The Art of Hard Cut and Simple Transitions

Ah, the art of, the art of hard cuts and simple transition. So hey, what's up guys? I'm Joseph Ryan Batty, Gear Tech Warrior from Lumong Siglo. At ayun na nga, pag-usapan natin ngayon ang hard cuts at ang mga simple transition, gaya ng cross-dissolve, tip-to-pluck, tip-to-white. Tapos hindi sila fancy yung pag napanood mo lang eh, ayun na pala. Walang aning transition na yun.
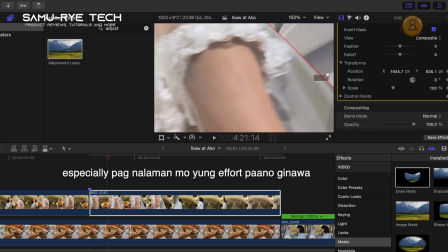[0:30]
fancy yan, di ba? I mean, oo. Nakakabilif yung mga ganyan. Pag fancy transition.
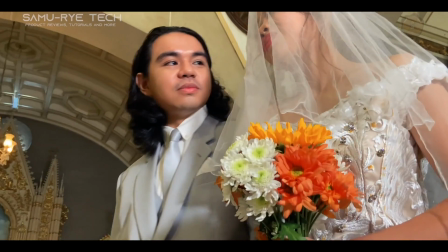[0:34]
Lalo na yung mga transition talagang ang hirap gawin or let's just say gumamit ka ng preset, something. It's not that I'm against sa paggamit ng preset and all. It's just yun nga. Nakakalimutan sa sobrang simple, sa sobrang basic. Eh, nakakalimutan na yung kagandahan ng hard cut and pa-dissolves. Mga simple transition lang. So, So, yun na nga for this episode of Samaritech.
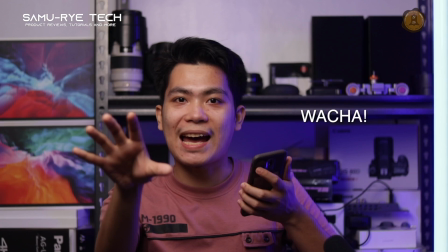[1:01]
Napakasimple lang. It's a reminder of...
Kiting aside, we are just getting started.
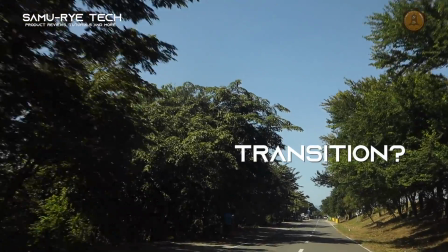[1:06]
So, ayun. Ano muna ang transition? Or rather, video transition. Ito yung para madikit mo yung one video to another.
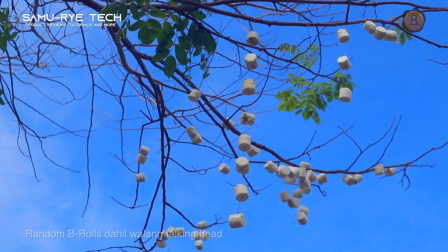[1:13]
Pwede ring photos to video and vice versa. Bago ko in-explain ito, meron akong pinapakitang clip which is yung wacha.
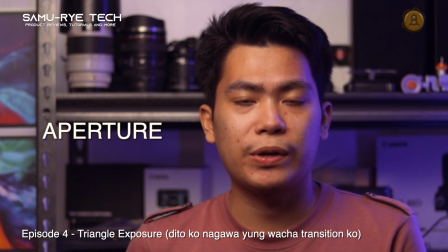[1:20]
And yun ay gamit ko for transition and for humorous way and the fact na ipo-voiceover ko na lang to and some B-rolls.
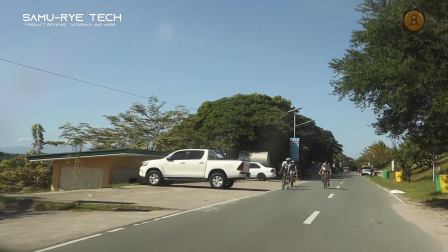[1:29]
So, ayan, going back, tuloy natin ang topic on simple and seamless transition.
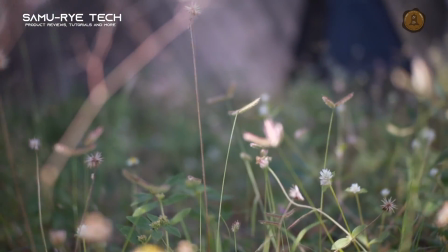[1:34]
Ito yung mga tipong diagawan sin na transitions. One good example is hard cut in a form of J-cut and L-cut na kong tawagin.
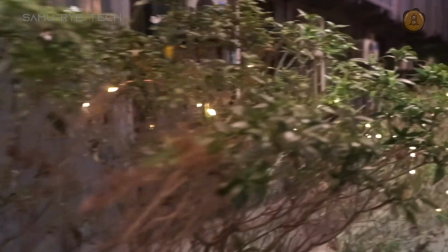[1:42]
No sa whatever cross dissolve or fade.
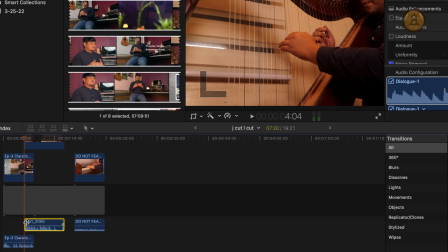[1:44]
Ang J-cut is mauuna mong maririnig yung audio ng next video bago mo makita yung nagsasalita o yung sin.
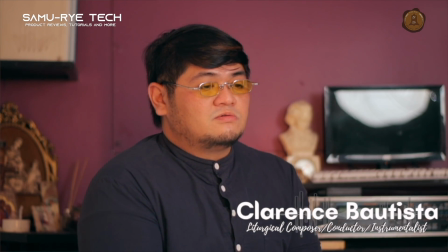[1:52] Nagsimula akong tumugtog. Actually, yung dug-dug-dug-dug lang ba?
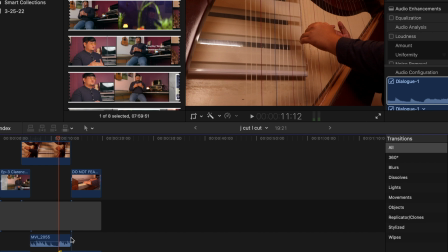[2:00]
Tapos sa L-Cut naman ay tuloy-tuloy lang mag-play yung audio, pero nasa susunod na video na ang nakikita natin.
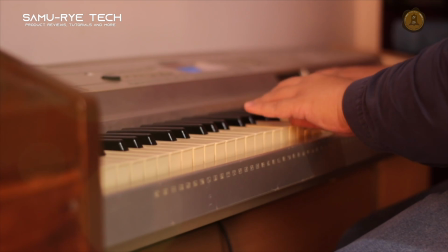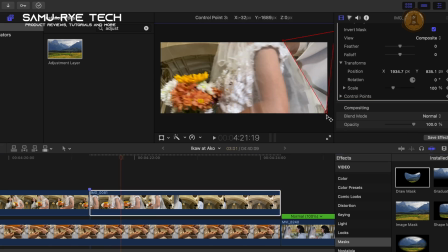[2:17]
At ayun, I just did show something simple, yet yung process niya is di biro.
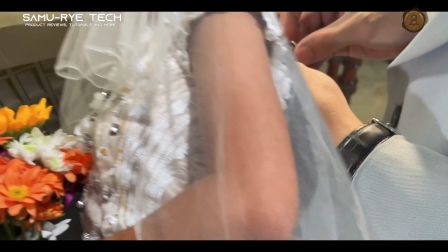[2:22]
It's called frame blocking. Tapos ang gamit is keyframing. This was done both with the help of camera and editing software.
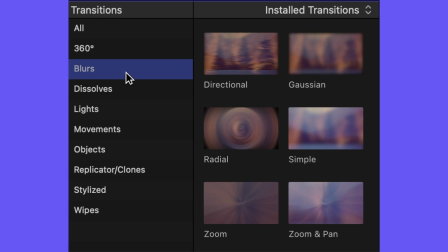[2:30]
Pero magpo-focus muna tayo sa transition mismo ng editing software, then yung subtle transition, which is hard cut.
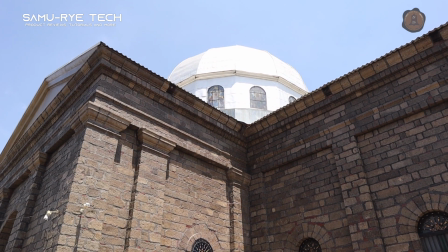[2:38]
It is technically a transition but is simply no effort done. Palit lang ng angle, tapos na.
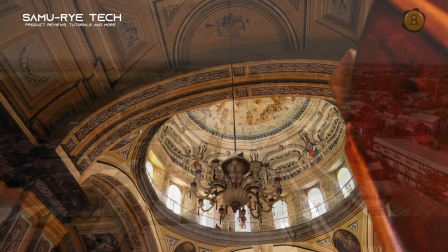[2:44]
Like my talking head. Then on built-in transitions, meron tayo ng cross dissolve, tip to white, tip to black, mga blur.
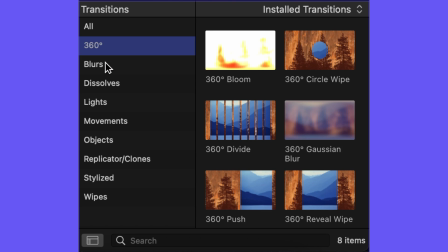[2:52]
Katulad ng pinapakita ko right now, these are just the built-in transition of final cut.
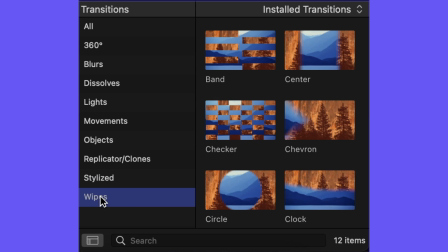[2:57]
That is pretty much universal, kind of siguro iba lang yung name sa Premiere Pro,
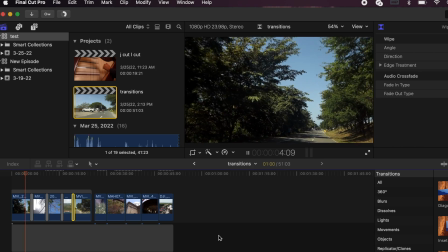[3:04]
sa DaVinci Result, sa Sony Vegas, sa Filmora and other editing software sa PC, kesap, mobile din.
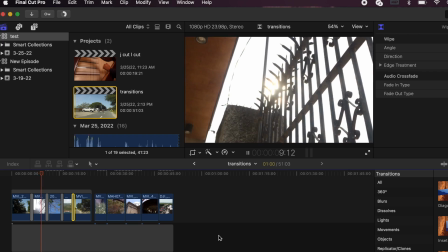[3:11]
Maganda siya para matago yung gap sa mga angulo.
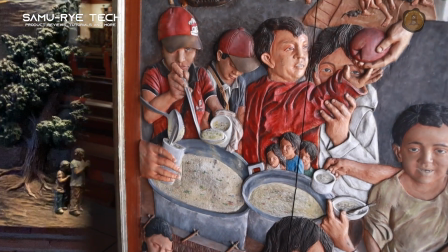[3:14]
If not good, aside from reshoot, pwede siyang kunin sa paggalaw ng X and Y position, rotation,
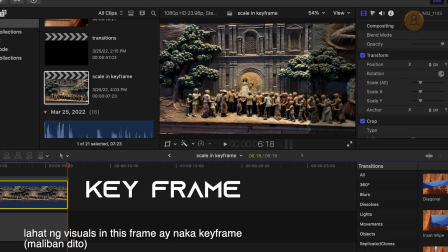[3:21]
scale and then pair it with keyframe. keyframe is a very powerful tool pero it takes a
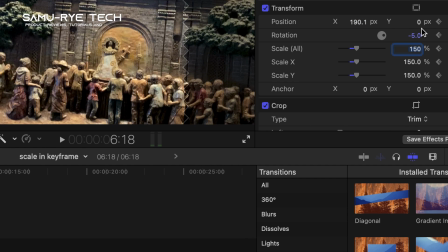[3:27]
lot of time and effort para lang makuha yung effect na gusto so kung gusto mo mahaba yung scale-in nya
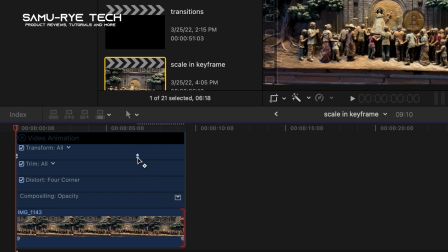[3:32]
dramatic sya, pahabahin mo lang keyframe so if naman gusto mo nung mabilisan lang i-shorter mo yung keyframe nya by the way,
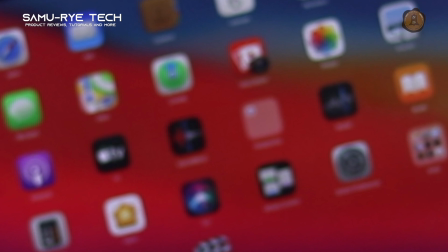[3:40]
adding some sound effects on your transition is better dahil mas mapipil yung transition but then again,
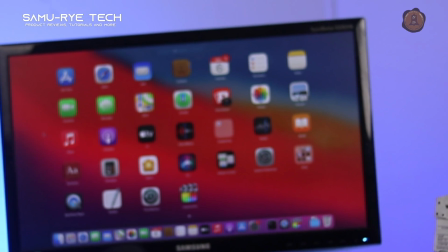[3:46]
do not overuse this transition and use it wisely.